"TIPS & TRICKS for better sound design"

Hey, what's up, creators? I'm Nico from ProductionCrate.com.
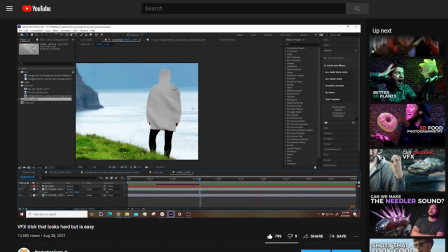9s
In our last tutorial, we showed you how to create fake cloth wind in After Effects, and to show off the effect, Chris and I shot this cool anime power-up sequence in this empty parking garage. I figured this would be a nice opportunity to talk about sound design and my general process, and hopefully you guys can pick up some of these tips and tricks and use them yourself to make your projects more awesome.
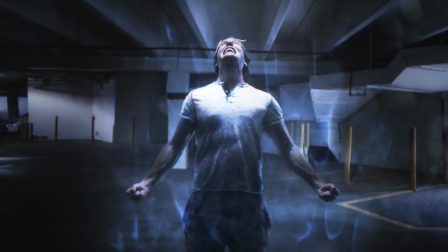29s
I like to start my sound design by watching the scenes and kind of taking mental notes about what sounds I should be hearing as I'm watching it.
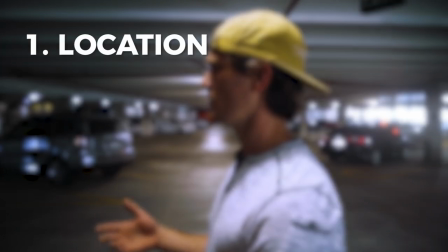37s
So as I'm watching it, I'm taking note of where it's taking place, what's in the frame,
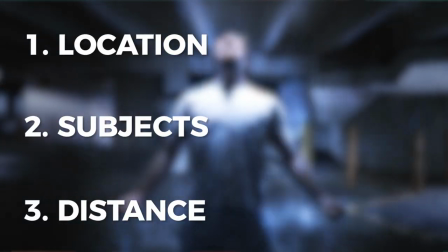42s
what might be outside of the frame, and how far everything is in relation to the camera because the camera is the audience POV.
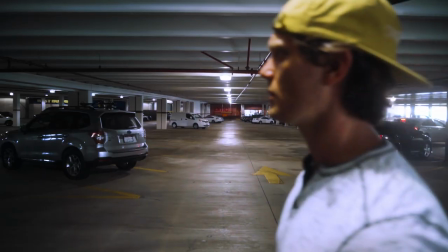49s
It's going to be hearing every noise that you see and don't see. So in this clip, we see Chris walking into a concrete parking garage.
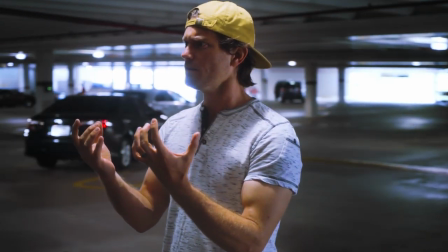56s
We see the energy sort of start to billow from his hands up to his shirt And then that eventually all culminates in a big anime power move with his mouth open Presumably screaming from just the intensity of it all So let's start off with the environment that Chris is in he's in a public parking garage It's concrete it's very urban industrial so it's not going to be completely silent You're likely going to hear some sort of city ambience maybe some cars or two We also know that because it's a parking garage the surface that Chris is walking on is a hard floor So how his feet will sound walking on the hard concrete ground is gonna sound way different than if he was walking in like a forest or in a desert
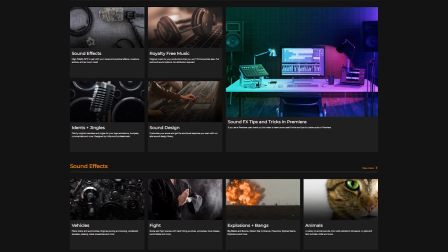97s
For this scene I can get all the sound effects that we need from sounds crate So I'm going to go to our footfalls category and
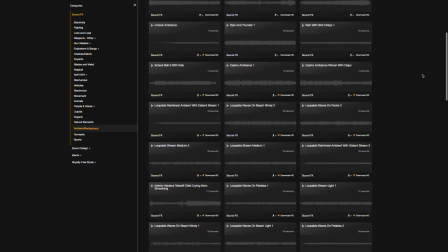103s
download some walking outdoor sounds and some city ambient sounds from our background sound effects category.
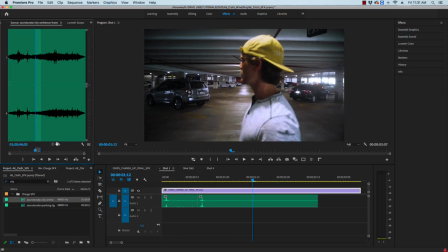110s
Now if we play both sound effects without any editing or mixing at all everything's gonna sound too loud. We're gonna hear cars driving by and honking even though we don't see any of that in the frame and we're not right next to Chris's feet so his footsteps shouldn't sound that loud.
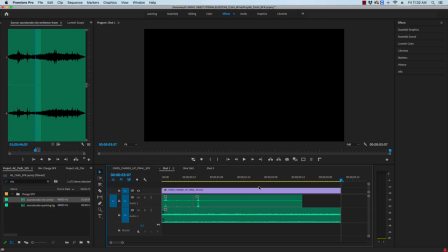125s
So we're gonna set both of those sounds relatively low in the mix and we're going to keep the footsteps a little bit higher in the mix than the ambient city sounds. For the next part of the shot this is where we start to hear kind of the energy and the wind building up from Chris's
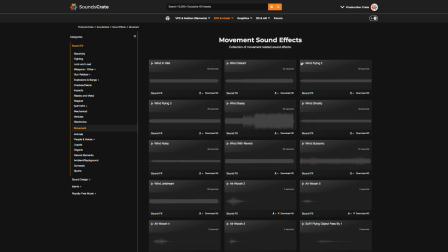140s
hands so I'm going to Soundscrate to pick up some wind flying tracks and lay those into the mix.
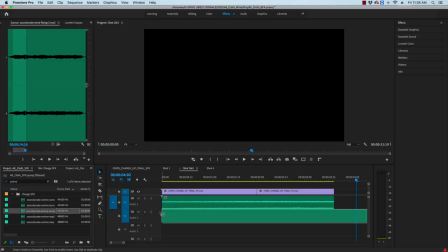148s
I'm also going to drop in an anime energy rise sound effect but I'm going to right click and adjust the speed and duration so I can get those slowed down oscillating kind of wavy sounds.
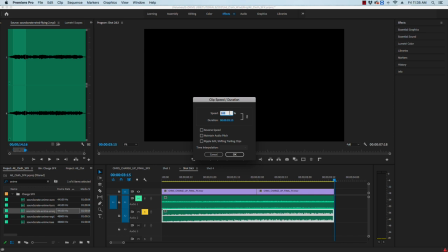160s
If you want to play the clip at 1 4th speed just change the speed percentage to 25 and if you want the pitch to stay unchanged you can check the maintain audio pitch tab. Lastly, I want to add one of my favorite sound effects to this clip, Tornado. It's kind of this perfect discordant noise that you can play around with. Just throwing the effect on by itself, it's a little too bassy and a little too intense,
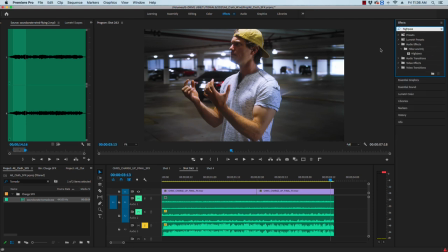184s
but slowing it down by 20% and cutting out some of the low end with the high pass filter will give me a more subtle turbulence that I'm looking for. This effect is going to become the showcase of the scene, so it's going to take a louder more significant presence in the mix so where
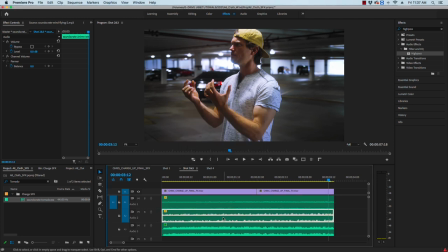201s
the footfalls and the background sounds we're kind of on the low end of the mix in the minus 30 DB this is probably going to be more in
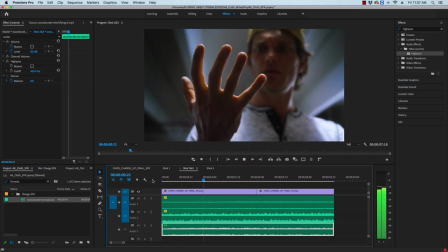208s
the minus 18 DB range in the shot you can see that the
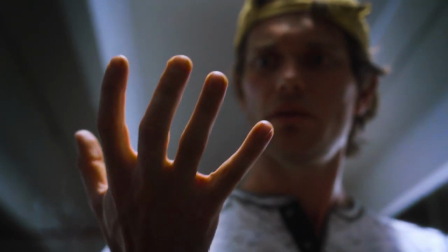213s
visual effects sort of gradually come into the frame so I'm going to have a sound ramp that starts silent and slowly builds up you can do this by creating
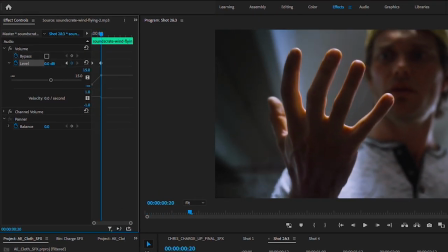222s
volume level keyframes and just start low like something like minus 30 or 40 db and slowly work your way up to zero or plus 10.
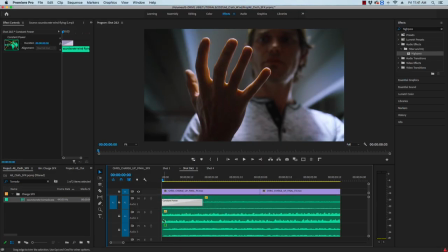231s
For time's sake, I just like to right click at the beginning of the clip, apply a default transition and adjust the duration accordingly.
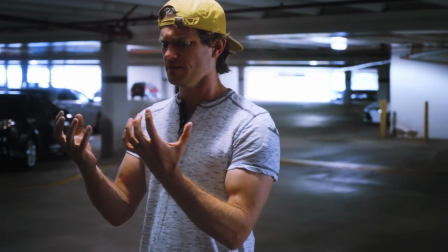239s
Now for this medium shot right here is when we start to see Chris's clothes start to billow and we could just hook up a mic
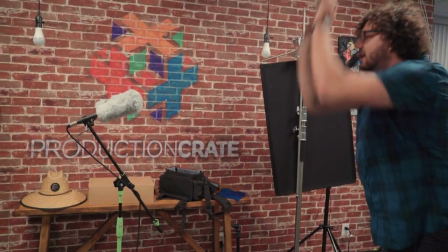246s
and a recorder and just take a shirt and wave it around and record some authentic cloth waving sounds.